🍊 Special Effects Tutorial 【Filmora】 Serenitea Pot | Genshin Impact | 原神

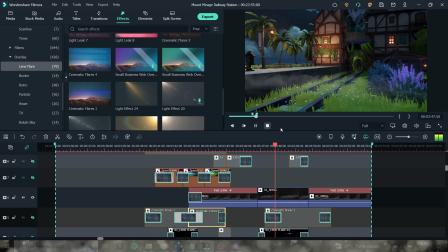[16:38]
Since the effect plays in a much slower phase, we adjust the speed of a clip 3 times faster,
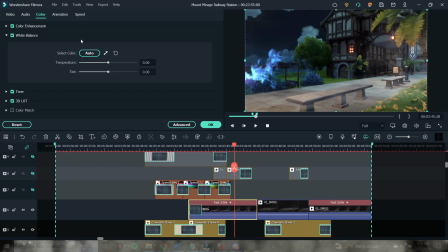[16:44]
and to do that, just double click the clip, then go to the speed tab, and adjust the speed you wanted for the clip.
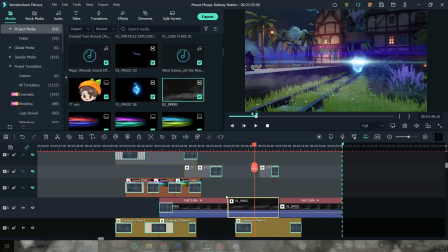[16:51]
To the portal scene, we used a normal speed smog to the first cut, then, as the portal closes, we then cut that same clip and make it 3 times faster.
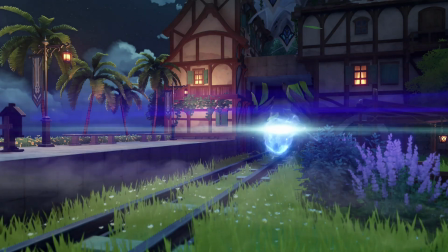[17:01]
It is to give the presence of a wind force from the dispersed magic particles.
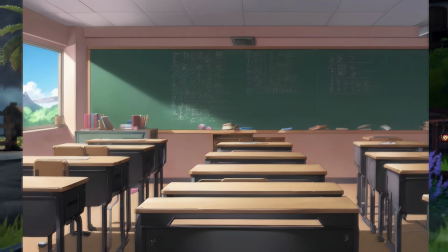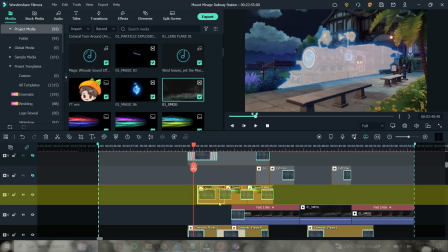[17:12]
Okay, so layer 7 might be one of the important effects for this scene since it highlights the charging speed of the train.
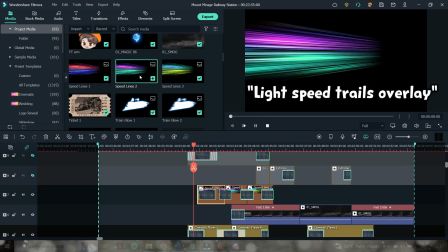[17:18]
These light trails are downloaded from the net, and you can search the keywords like light speed trails overlay or something like that, and pretty much you'll see lots of choices.
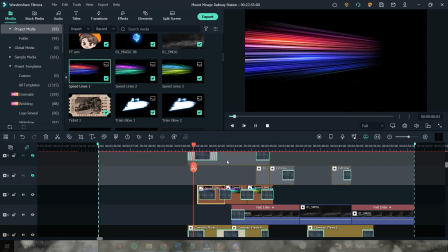[17:27]
But naturally, these results only have this straight speed direction, so we may want to modify it according to how our train was angled.
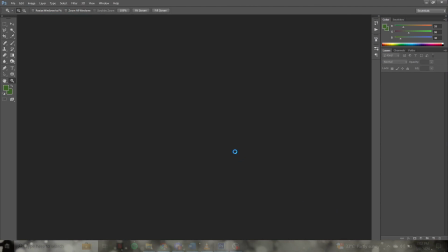[17:36]
Okay, so you need to open Photoshop, open the still image that we saved earlier as reference.
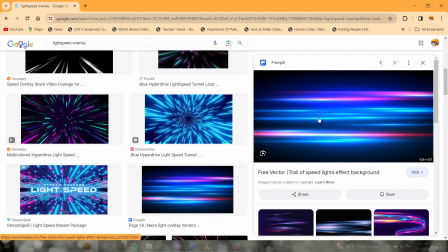[17:42]
Then, get the desired light speed trail image you found on the web, and paste it on the layers.
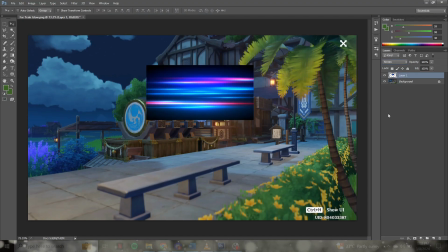[17:48]
Now, transform the effect to screen, then on your keyboard, use Ctrl-T as a command to resize the layer effect.
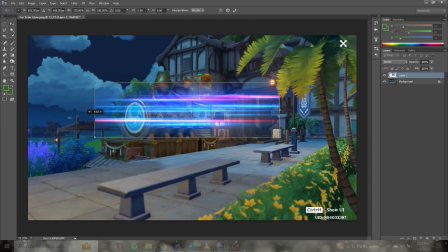[17:55]
Adjust the size according to your subject. You might want to extend the trail effect outside the frame.
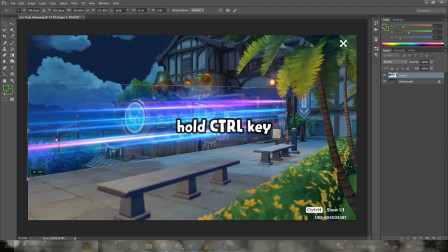[18:02]
Now, to adjust the perspective of the layer effect, hold the Control key, and that allows you to drag the corners of the image and adjust it according to your desired perspective.
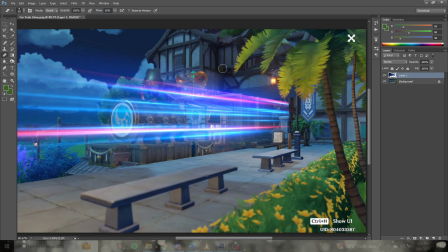[18:13]
When you're okay with the placement, clean the edges on the far right corner where the tail of the train is.
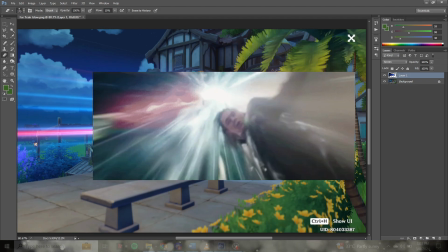[18:19]
Next, we wanted to achieve this rainbow-like Bifrost teleportation thing as guardians use.
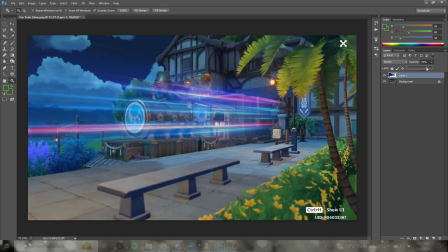[18:24]
And to do that, we need at least 3 color variations of this light trail.
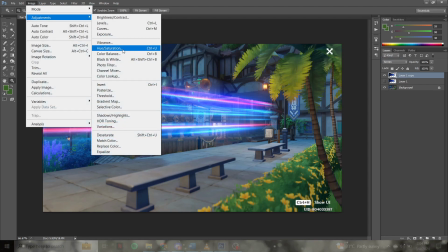[18:29]
Okay, so to do that, just duplicate the layer effects, then go to Image, Adjustments, then Hue or Saturation.
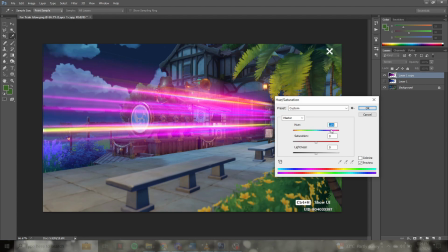[18:38]
And from here, you just have to pick a different color combinations from before.
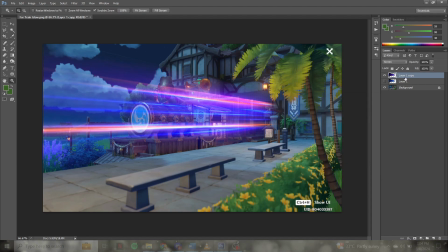[18:42]
Once you're happy with it, duplicate a third one and do the same steps to create another color combo for our light speed trail.
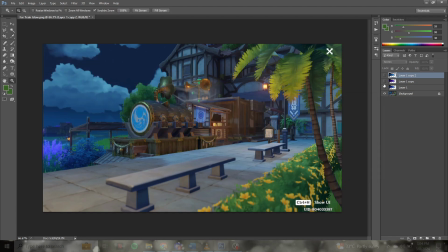[18:50]
When everything's done, save the 3 layer effects separately in PNG format. Inserting it in the timeline should be easy.
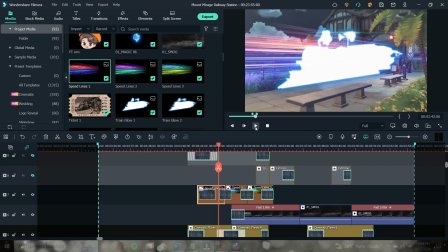[18:58]
The light speed trail should appear right after the train lights up in a full glow, and by then the light speed trail should be visible.
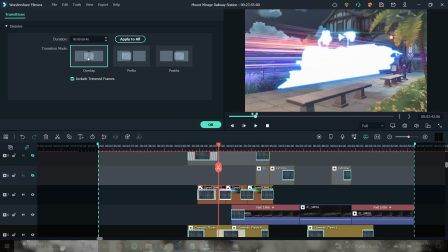[19:07]
These 3 variations of light trails will be played until the train departs.
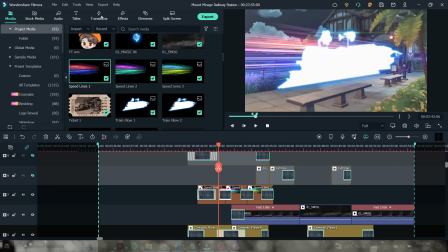[19:10]
And again, to have a smooth transition, use dissolve transition every time the light trail color changes.
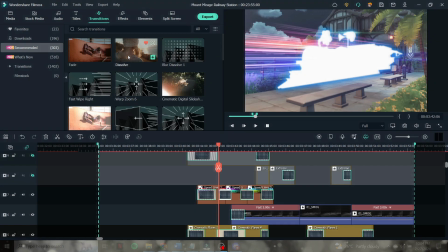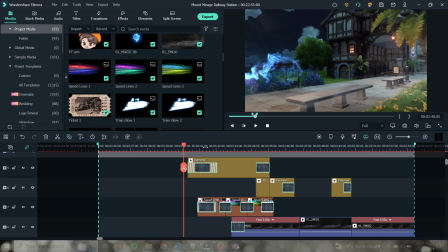[19:25]
You can definitely stop on layer 7 honestly, but I really wanted to perfect this certain scene,
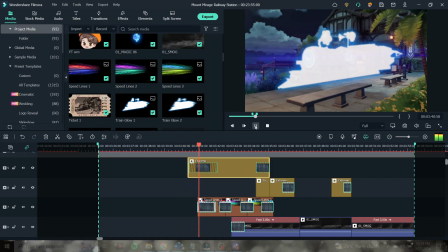[19:31]
and I always believe that in a world full of imperfections, be the perfect one.
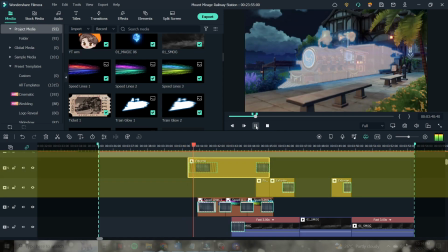[19:35]
Okay, so anyway, layers 8, 9, and 10 are all about the camera movement, and this mimics the POV of a handheld camera.
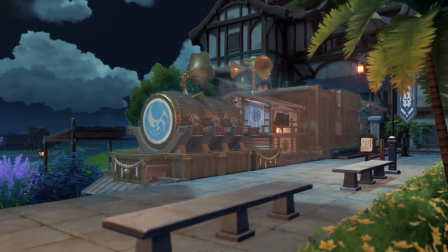[19:44]
The shaky movement starts when the counter says 0, and that is when things are getting intense.
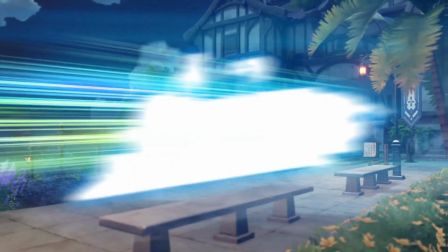[19:50]
That is why we put it at a certain time.
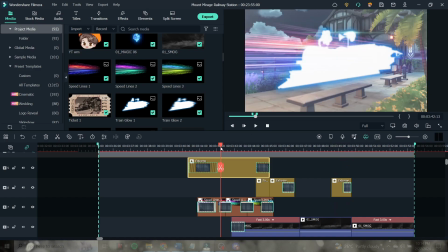[19:53]
Okay, so the setting of this first one is set to a frequency of 200, and this effect is called Extreme.
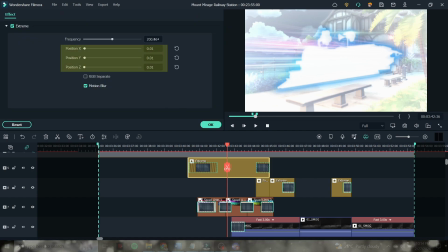[20:00]
You might ask what those positions are. Well, that's basically the movement distance from the starting point And just imagine a three-dimensional Cartesian plane. So the higher the value, the shakier it is.
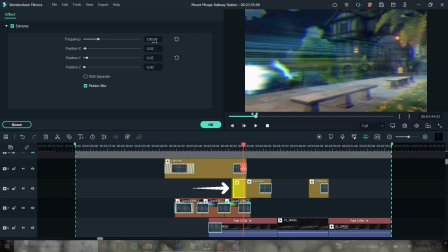[20:14]
Moving on to the second one on layer 8, this one was set to a lower frequency of 100, but has a higher value of movement. We layered it together with the first one to further add movement to the scene, because this is when the train moves at a very high speed.
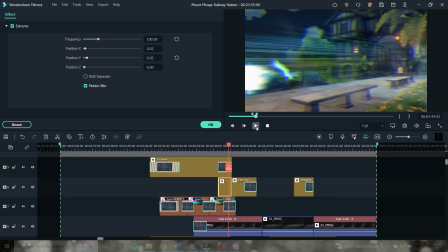[20:30]
And lastly, the third shake is the after effect of the train's departure.
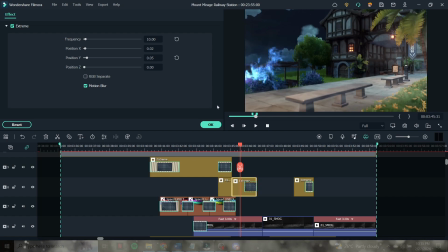[20:36]
So this was set on a much lower frequency of 10, but still having the same position value from the second one.
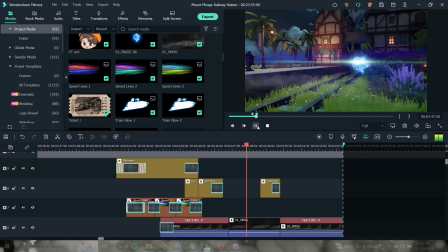[20:43]
And lastly, we have the fourth effect on the last scene where the portal closes.